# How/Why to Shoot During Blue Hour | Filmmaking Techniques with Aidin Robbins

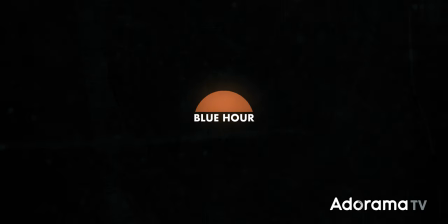0:00 Blue hour is the time of day right before the sun rises and right after it sets,
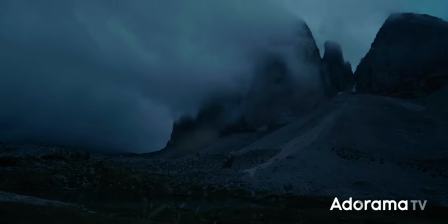0:05 when the entire scene is painted with a cool blue cast.
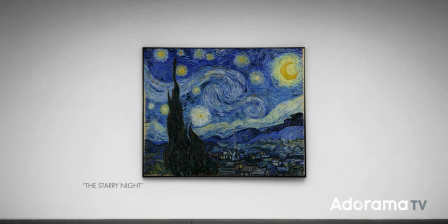0:10 It's iconic in film and really in visual art as a whole because it serves as a blank canvas for lighting
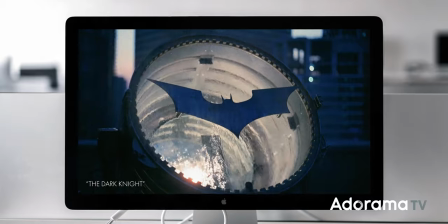0:17 and can easily masquerade as nighttime. It also just looks really cool.
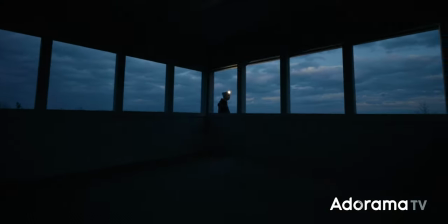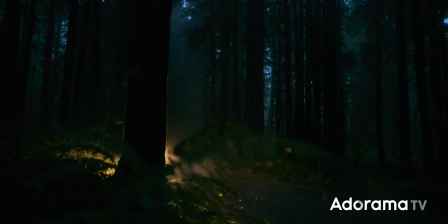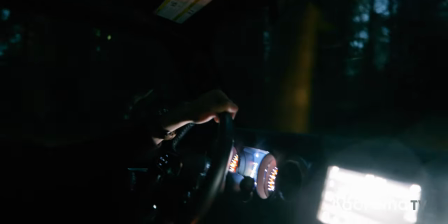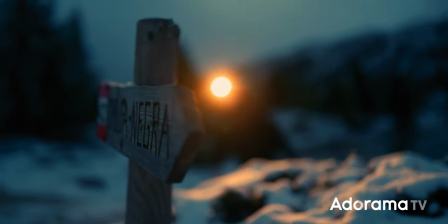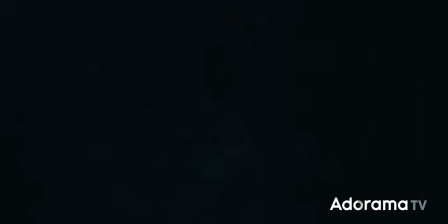0:48 Just a couple of things to get out of the way up front. But blue hour is not an hour. It's more like 15 or 20 minutes. And you might hear it referred to as dawn or dusk or magic hour. I call it blue hour. Anyway, there are a few different reasons that you might want to shoot a scene during blue hour.
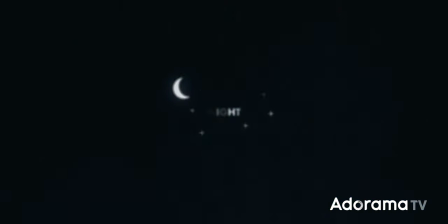1:06 Probably the most obvious is if a scene takes place during nighttime.
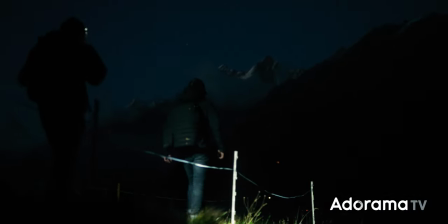1:11 Actual nighttime is like completely dark and it's almost always too dark to get
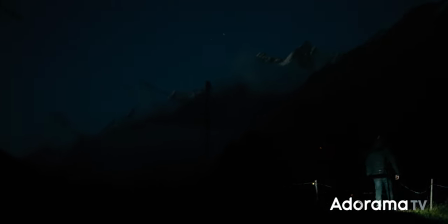1:16 good footage and see any of the scene. so blue hour is a nice alternative.
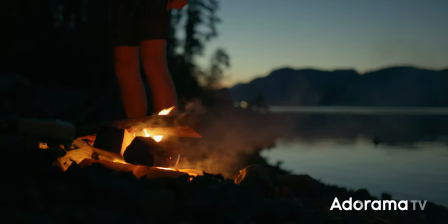1:21 There's enough light to still shoot and it, you know, looks like nighttime. Blue hour also feels very cold.
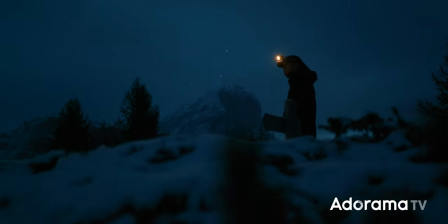1:29 It works very well with winter footage or any kind of footage that you want to convey freezing temperatures.
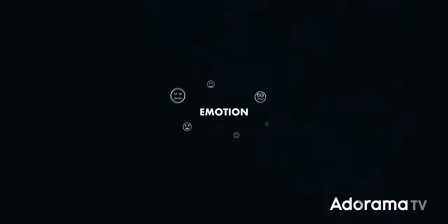1:35 And finally, blue hour can convey emotion for your story like darkness or unease or melancholy,
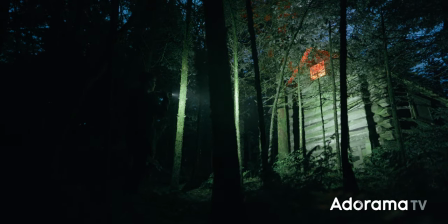1:42 depending on your story in the context of it. There's a lot of reasons you might want to shoot during blue hour, but it gets dicey when you move on to the how to shoot during blue hour.
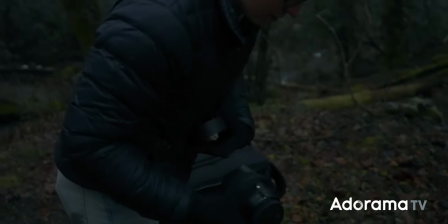1:53 There's a lot of little tricks and gimmicks that make it a very tricky time of day to shoot. So let's move into why those are and how you can mitigate the danger. First and foremost, planning is essential.
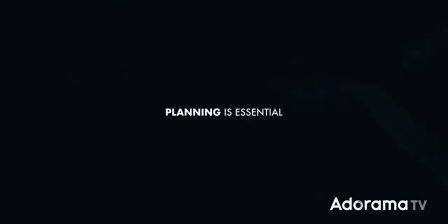2:06 As we mentioned before, blue hour is more like blue 15 minutes.
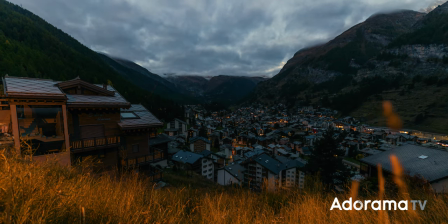2:09 It's very fast, very short, and constantly changing so there is no time to waste. Do your research. Know when blue hour is going to be so you can be on time and ready to go when the time comes.
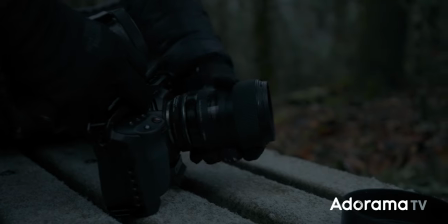2:22 And also have everything ready to go. Have your gear set up before that blue hour actually sets in.
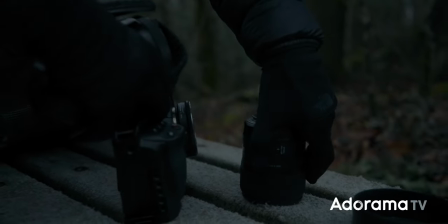2:28 Have your shot list ready to go. Make sure everyone else you're working with is prepared. You don't want to be rehearsing right before the shot.
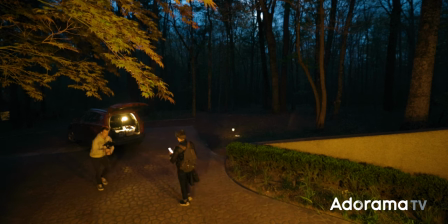2:35 Go ahead and rehearse beforehand, before blue hour actually starts so that when that blue cast rolls in and you have that 15-minute window to get the shot, you can just go. Every time I shoot a scene during blue hour, we show up at least an hour or so early so that we can run through the specifics of the scene, what shots we need to get before blue hour actually happens. Moving on, let's talk a little bit about gear, beginning with cameras. One really helpful feature to look for in a camera if you're shooting during blue hour is a dual native ISO. In short, native ISO is the ISO at which you get the best looking image with the least amount of grain and artifacts.
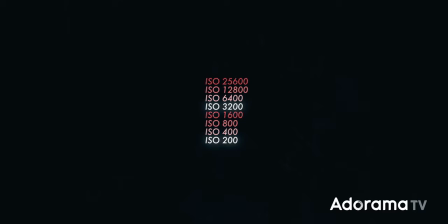3:18 And a dual native ISO means that your camera has two native ISOs. So you can have a lower one when you have plenty of light and a higher one when you're in those low light situations.
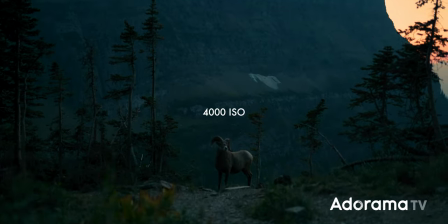3:29 It's a helpful feature that lets you boost up your ISO when you don't have much light to
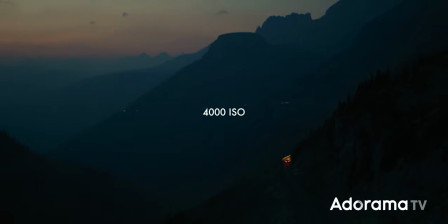3:34 work with and brighten the image in camera without introducing grain. And of course, just better low light performance with less noticeable grain and artifacts is always going to be helpful when you're shooting in these dark blue hour conditions.
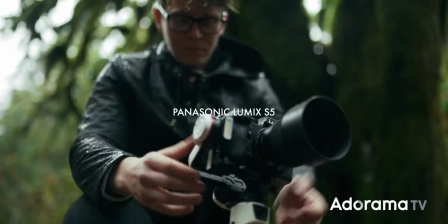3:48 Personally, I shoot just about everything on the Panasonic Lumix S5. It has a dual native ISO at 640 and 4000, so I usually keep it at 640. And then when I'm shooting during blue hour and it's darker, I can punch up to 4000, get several more stops of light in the image without introducing any additional grain.
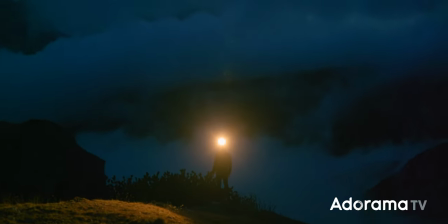4:08 And as for general low light performance, it doesn't stack up to like Sony or anything, but still perfectly good. As for lenses, it's really helpful to have a wider, larger aperture. So something like F1.4 or 1.8, as opposed to like an F4.
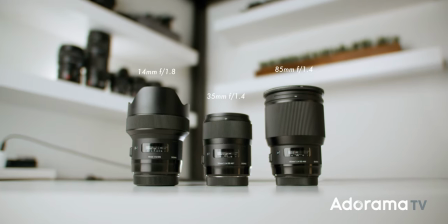4:24 Personally, I use a kit of three Sigma Art lenses, the 14 millimeter F1.8,
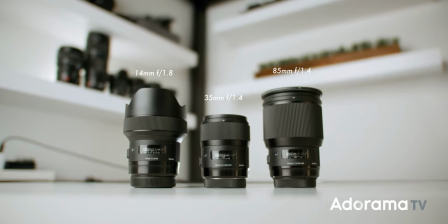4:30 the 35 millimeter F1.4, and the 85 millimeter f1.4.
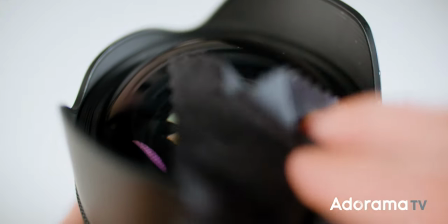4:35 All three of these lenses have a nice wide aperture like f1.8 or f1.4,
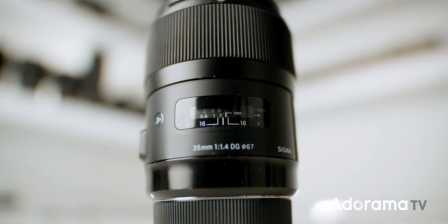4:40 so I don't have to boost up the ISO too much to get plenty of light when shooting during blue hour.
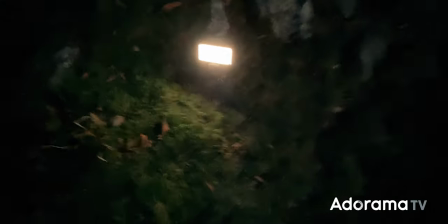4:46 It can also be really helpful to carry some additional lights to add into the scene and add some more interest.
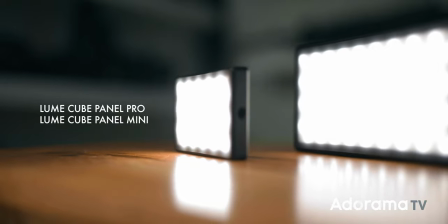4:52 I carry a Lume Cube Panel Pro and a Lume Cube Panel Mini in my camera bag whenever I'm gonna be shooting in those dark blue hour conditions, but there are plenty of other perfectly good alternatives like Godox light tubes or NAND light tubes, or I think Aperture has some nice small light panels.
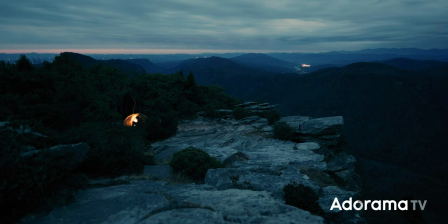5:10 Small portable lights or practicals that you can easily hide away in a scene, they can be really fun for shooting during blue hour. But we'll talk more about that later on. To clarify, the gear shouldn't be a barrier to shooting during this time of day. Like, I don't want you to think you need to go out and buy a new camera and lens in order to shoot during blue hour. No, these are just helpful, important features to pay attention to when you are buying a new camera or a new lens and to make note of if you already have them. Honestly, as far as gear goes, I think the most important thing is just to pick one setup, one camera and lens and stick to it.
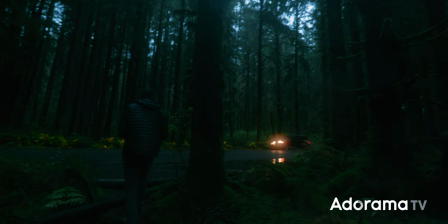5:47 The reason being blue hour is so short and moves so quickly that there just
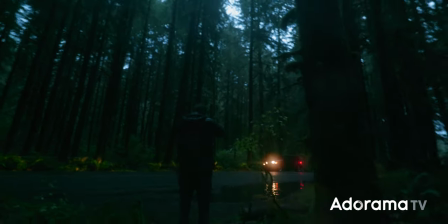5:52 isn't time to be swapping out lenses or taking the camera on and off of a gimbal.
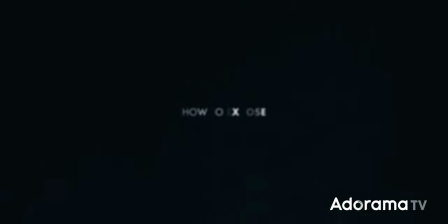5:56 That being said, let's move on from gear and talk about how to expose your footage because the harsh reality is blue hour is pretty dark and this is a tough pill to swallow.
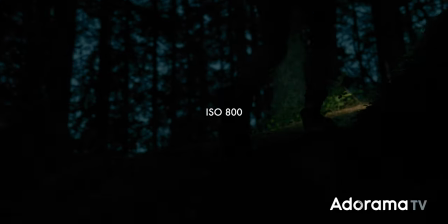6:09 It's tough for me too, but there's a really good chance that you're going to have to take your ISO into the danger zone.
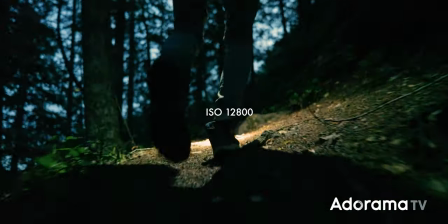6:16 When it's dark, underexposing isn't going to save your footage because you'll still have to brighten it up in post and all of that grain will come right back out when you do that. So you might as well do it in camera. I know that's a complete mood killer though so let's move on and talk about adding lights.
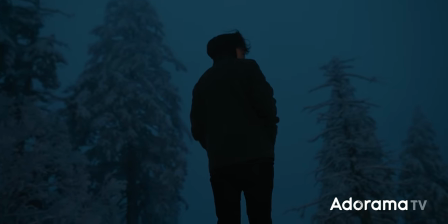6:33 This is the fun part. I mentioned before that Blue Hour is kind of like a blank canvas for lighting.
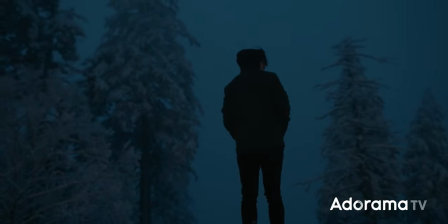6:38 Everything's in shadow, it's very soft and evenly lit,
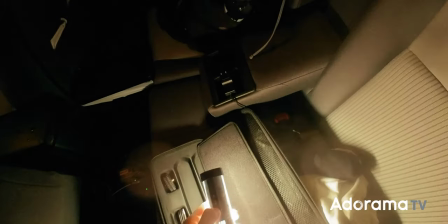6:42 all has the same color of light and if you add your own little bits of lighting in there to add some interest.
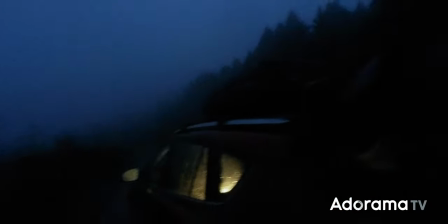6:50 God, it just looks so good. It's a cinematography gimmick, and it's one that I am happy to fall back on any day.
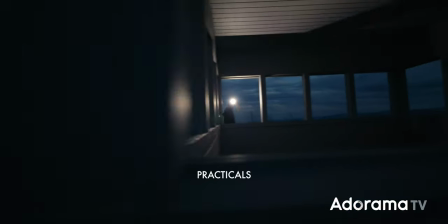6:58 This is a great opportunity to use some practicals, lights that are visible in the shot.
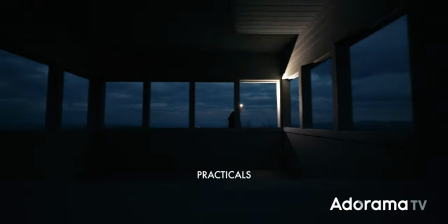7:03 They're a part of the scene.
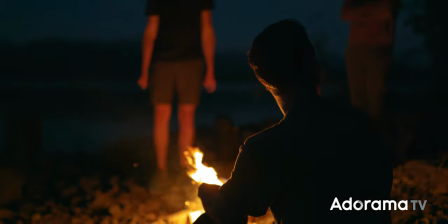7:04 Some of my favorites are headlamps and car headlights, maybe a campfire, a light in a tent, or a light coming from a window.
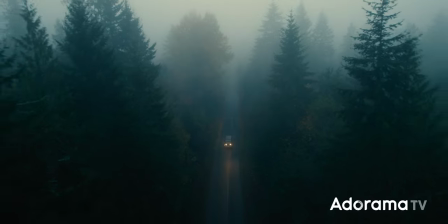7:12 If your lights have a warm color temperature, then they'll contrast really nicely with that blue ambience.
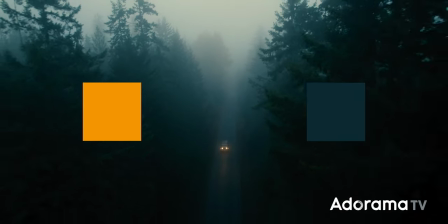7:19 They pop right off of the background and create a really cool complementary color scheme with a ton of color contrast.
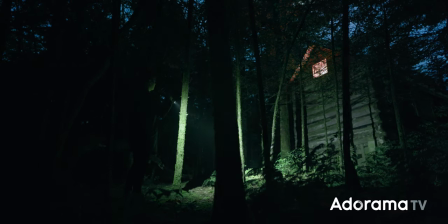7:26 You can also add your own like film lights to add a bit of interest. This is where my Lume Cube panels come in.
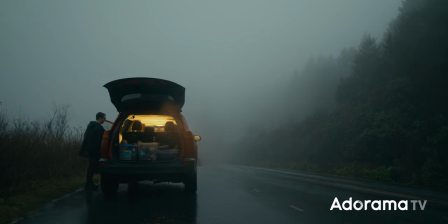7:31 Usually I'll stick one inside of a car or a tent to make it pop out of the scene and have a nice warm glow. I'll say it again, the cheat code is Blue Hour with warm practical lights.
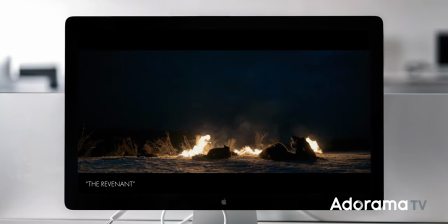7:43 Watch any movie and you will find a scene that's shot during blue hour and has warm practical lights and it will look amazing. All right, I feel much better now, but before we close this video out,
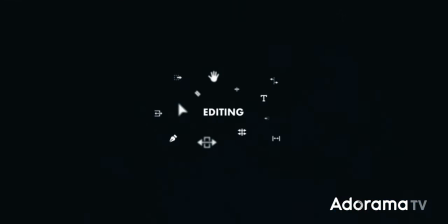7:55 I actually want to talk a little bit about editing because blue hour footage is a little bit tricky to edit. You can mess it up pretty easily. So let's talk about some ways to not do that. The most important thing is to be careful with the exposure and with the blue. You can mess those up really easily.